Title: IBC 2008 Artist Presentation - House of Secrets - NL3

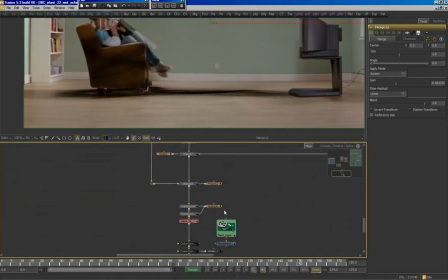4:12 But as you can see, it does add to the final look.
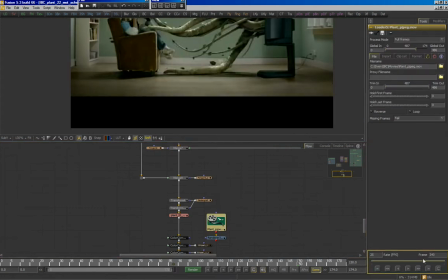4:17 I'm going to show you over here while it's moving. As you can see over the floor, a nice reflection map.
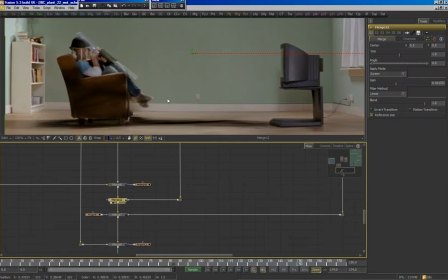4:25 Now, once that is done, let me just, there we go. we add our CG plant.
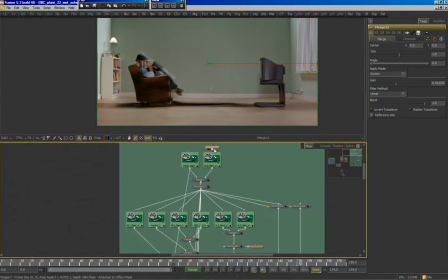4:33 Now, we rendered out as much as possible,
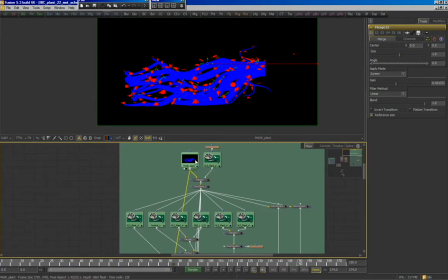4:36 as much channels and renders as possible, like the RGB mat and some small fix, a detail map, an ambient map, a raw RGB map, some subsurface scatter map,
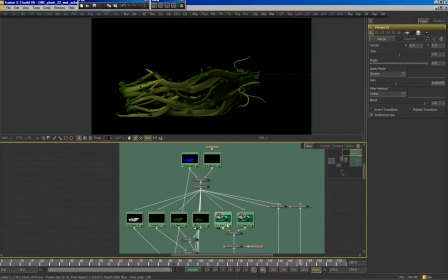4:52 which shows the absorbing of the light on the plant itself, A diffuse map for the spotlights and of course a diffuse map for the HDR file.
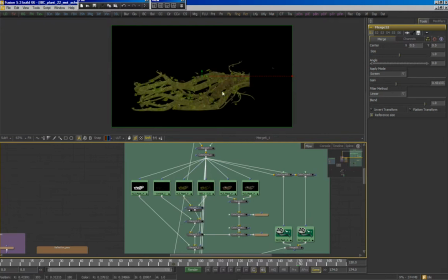5:07 Now we start off with the RGB map and merge that together with the subsurface scatter map.
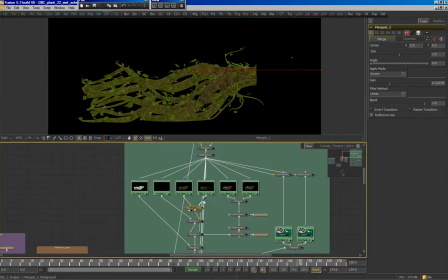5:14 Which gives a, it's all very subtle but it does add to the final field as you can see. On top of that the ambient map also very subtle. and, of course, the diffuse map, which gets blended together.
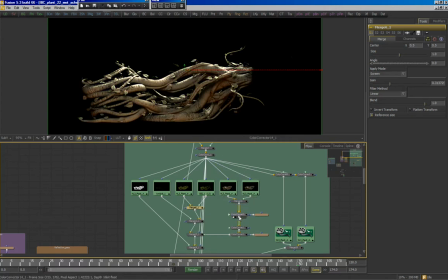5:28 We blend these two together to form a nice final look like this.
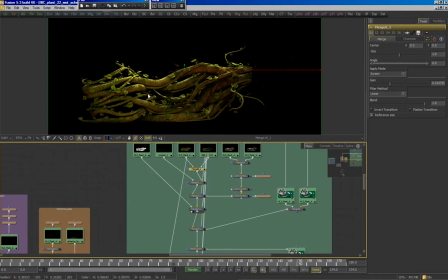5:36 On top of that, we add our detail map to fill in some small, nice dirt.
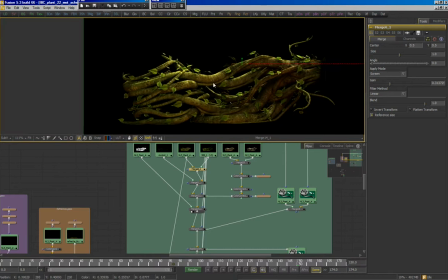5:42 Now, at this point, you'll notice that the leaves are quite flat and our studio lighting is quite harsh, as you can see on the guy's visor.
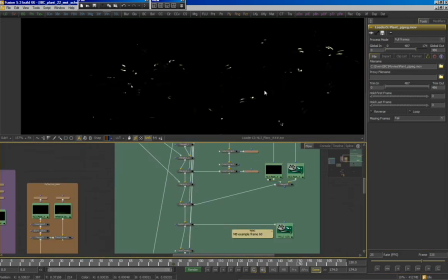5:52 So these highlights had to be brought in as well. So in order to do that, again, we rendered two specular passes for the lighting.
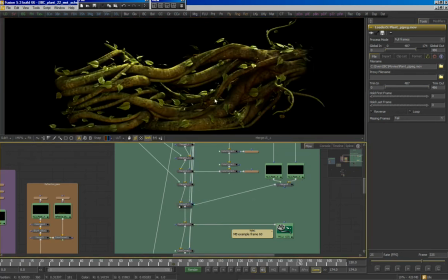6:01 We blended those together as well to form the final image like this.
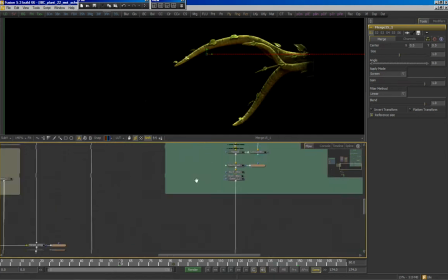6:08 Now, at this point, you'll notice that the live-action plate, of course, has motion blur.
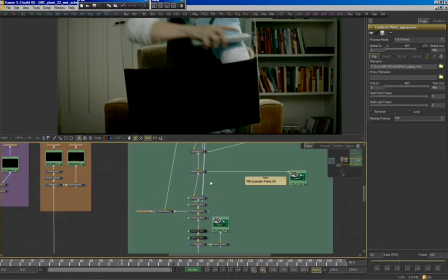6:17 And our CG plate doesn't.
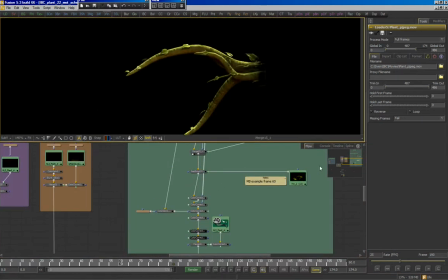6:19 Now, what we usually do, or CGPlate doesn't, what we do is we render out a motion vector pass,
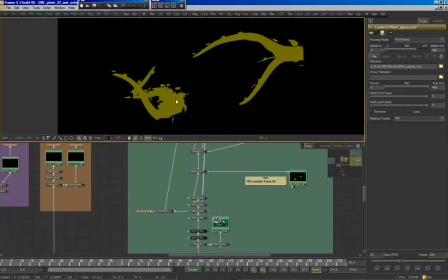6:27 which describes motion per pixel by using the red channel for X motion of the pixel and the green channel for the Y motion. Now, we use RealSmart Motion Blur from Revision Effects,
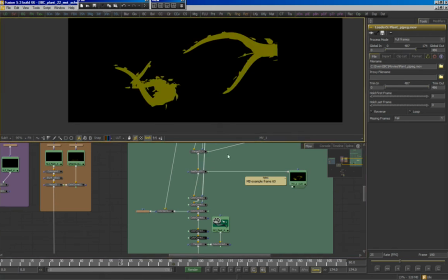6:41 which uses that motion vector data to compute a nice-looking motion blur, which you can see over here.
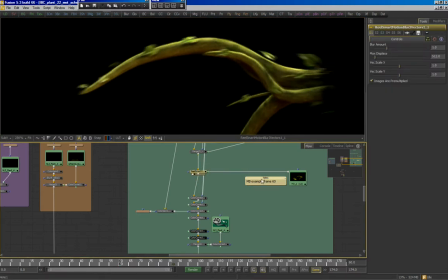6:51 There you go. Another nice thing about this is when,
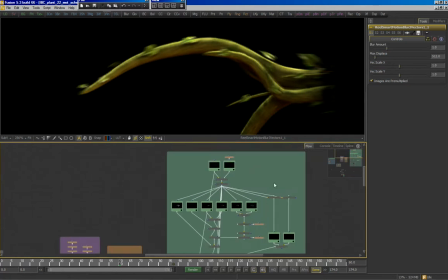6:54 since this is on such a tight deadline and you would make a small mistake like, for example,
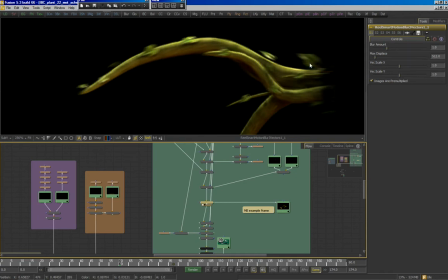7:00 you fill in a wrong shutter angle, rather than re-rendering everything in the 3D engine, we can simply change the blur amount over here. In this case, one is a shutter angle of 180.
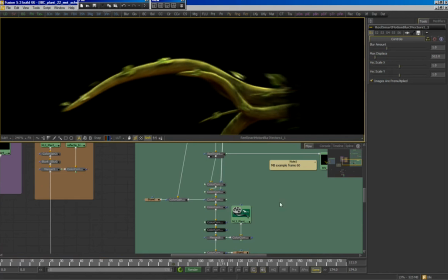7:19 Now, after we've done that, we're going to color correct this with the use of
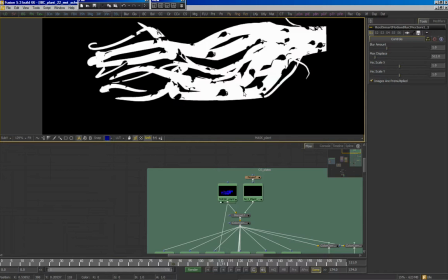7:26 our RGB mat to color correct separate parts.
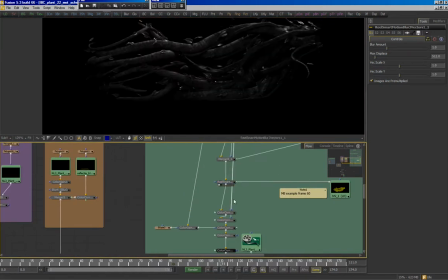7:32 Now, here we go. We color correct the vines a bit, the leaves a bit, some extra color corrections over here for shadowing.
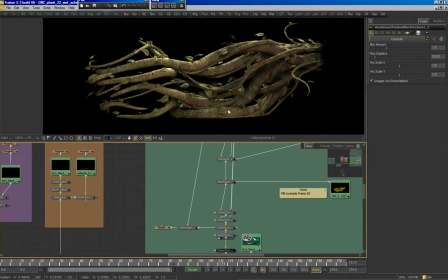7:43 Make sure it fits into the plate nicely.
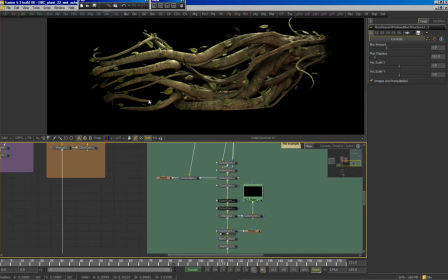7:49 And some shadowing over here.
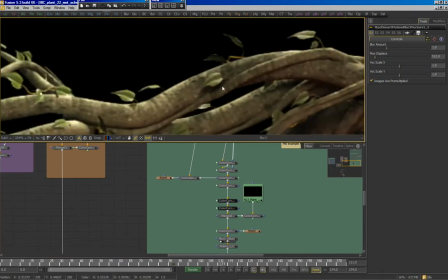7:51 On top of that, a slight blur because the CG footage always tends to be very sharp, and your film scans usually aren't.
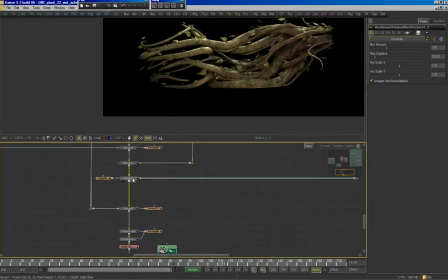8:00 And on top of that, slight film grain. And then we insert it on top of our live action plate, and it looks like this.
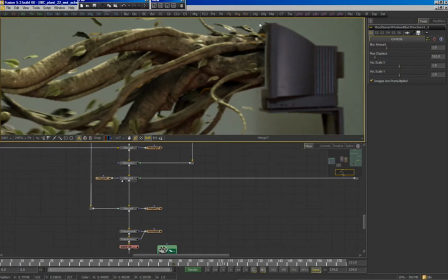8:10 Now, at this point, you'll notice the TV has to be And we do like so.